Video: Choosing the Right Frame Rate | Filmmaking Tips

What's going on, guys? Zach here from PremiumBeat.com. You ever like shoot something, you're trying to figure out like what frame rate to do, so you just like pop it into 60 frames because you're like,
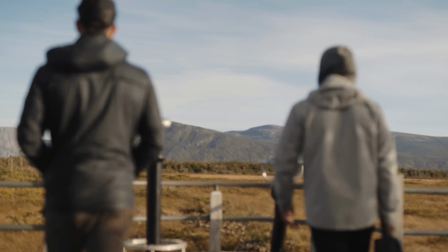25s
oh, 60 frames is the frame rate that I should always be using. Well, that's not necessarily right, and I want to talk about why I've sort of diversified my frame rates, and it has changed the way I've shot stuff and the way my projects look. So let's talk about frame rates, let's talk about shutter speeds, let's talk about filmmaking. Let's get into it. So for those of you who have a camera, any sort of camera from like a cell phone to an SLR, you'll have frame rate options. And usually the range of frame rates that you can get is like 24 frames per second,
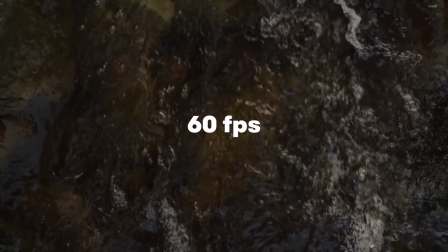65s
30 frames per second, up to 60, and then some cameras go up to 120, and if you're lucky,
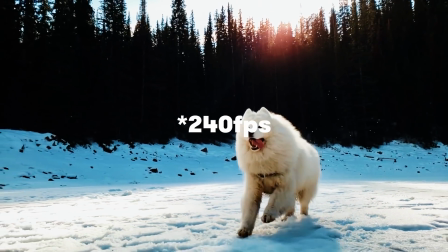71s
you can get like 250. I know like my cell phone goes up to like 950 frames per second, which is like a ridiculous frame rate. So here's why I'm making this video. As a creator, I would just go to 60 frames per second because it was safe, because I was able to get two types of coverage.
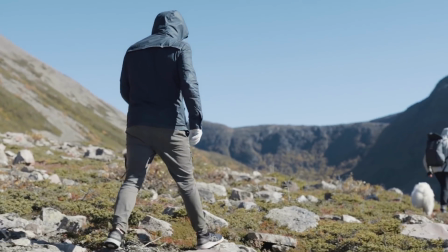88s
I could get my regular speed 24 coverage,
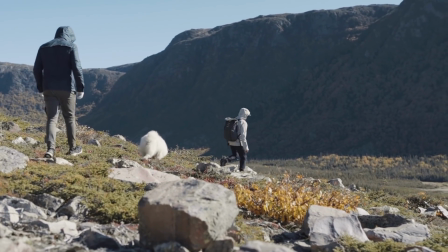92s
and then I was also able to convert it to make it 60 frames to get that nice super duper crispy slow-mo B-roll look. Here's the problem. Whenever you shoot at 60 frames per second, your shutter speed has to be cranked to double whatever your frame rate is.
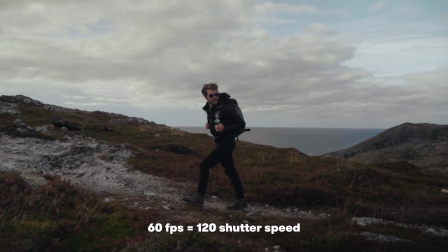107s
So I have to crank my shutter speed to 120, which makes all of my footage look like this. So do you see where sort of the problem's coming from? So I really do believe that knowing what your frame rate is going to be before you start filming your coverage is really important. So I've sort of developed a rule of thumb, as well as I want to show you guys what each frame rate looks like at their native frame rate,
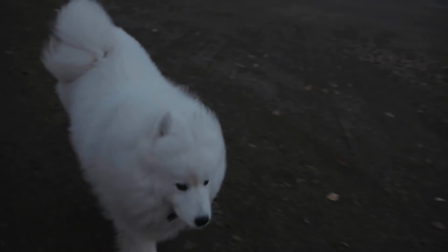132s
and then as well as when they're sort of put into 24 frames. So let's start with actually the really cool stuff.
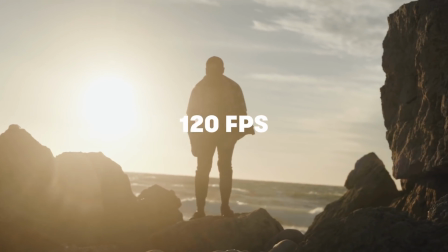138s
Let's go to like 120. We're going to start up high and go low.
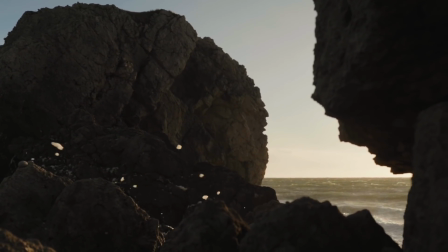141s
120 frames per second is probably one of the coolest frame rates that you can choose out of all of them, and it's also one of the laziest. I know you're like, Zach, I'm not lazy, I use 120, that's not being lazy.
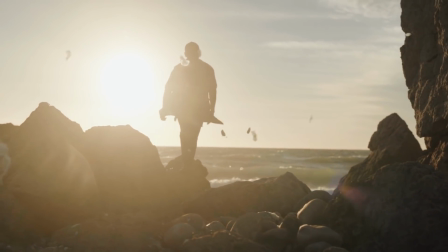153s
It's not necessarily that you're a bad filmmaker, but it's sort of an easy tool to make everything look super cool. Like literally you could film grass. So I would recommend, if you're shooting anything at 120, that make that action-packed, make that filled with energy. If it doesn't have energy, if it doesn't have flavor beyond just looking cool, maybe reassess your justification of shooting at that frame rate.
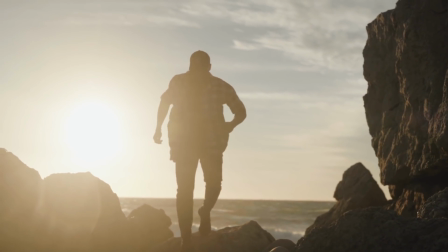177s
So I would do like action-packed stuff. If you're shooting, let's say, an event, and the event is really quick and you need to capture a lot of coverage in a short frame of time,
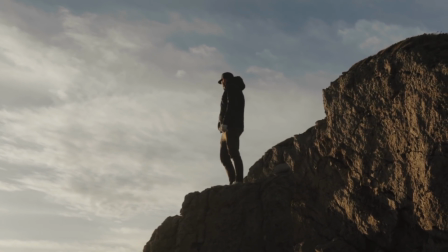186s
expanding your frame rate will allow you to have longer moments with less amount of time on set.
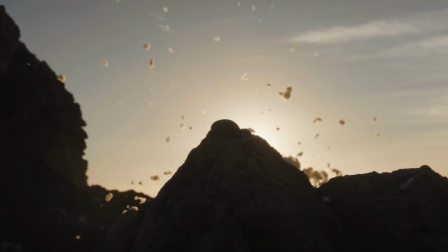191s
And that actually speaks towards 60 frames per second as well, and actually other super high frame rates. If you have a short period of time on set, shooting at a higher frame rate will allow you to have more coverage to play with within the edit. Let's say you're like traveling somewhere and you've got to go to A to B, you've only got 15 minutes. It's probably in your best interest to change your frame rate to, let's say, 120.
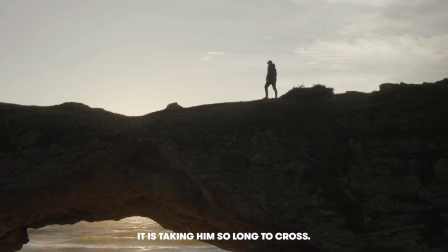213s
But here's sort of the downsides of that. First of all, it can look overused very quickly.
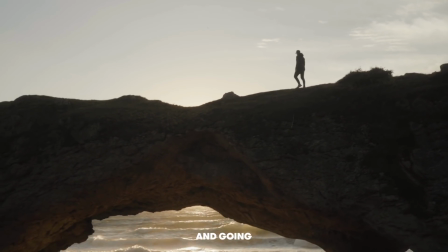219s
It can also drag things out a lot. Like if you're filming an event or some sort of travel experience and everything is in super duper slow-mo, your message is gonna take way longer to address. And that's where like ultra slow-mo stuff really kind of doesn't hold any weight, because you're spending so much time on single individual moments rather than the grand scale,
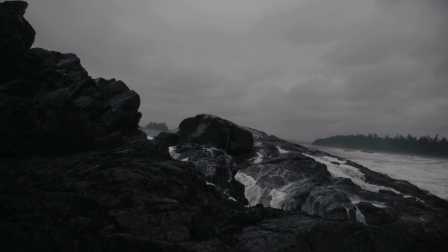242s
let's say, adventure or story or entire section of this event. So really think like if you have a lot to compile within a short period of time, maybe 120 frames is way too much and way too long for a short, quick travel video.
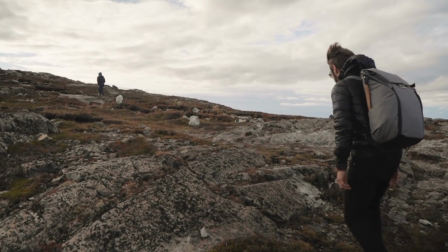261s
Now let's go down frame rate. Let's go down to 60 frames per second.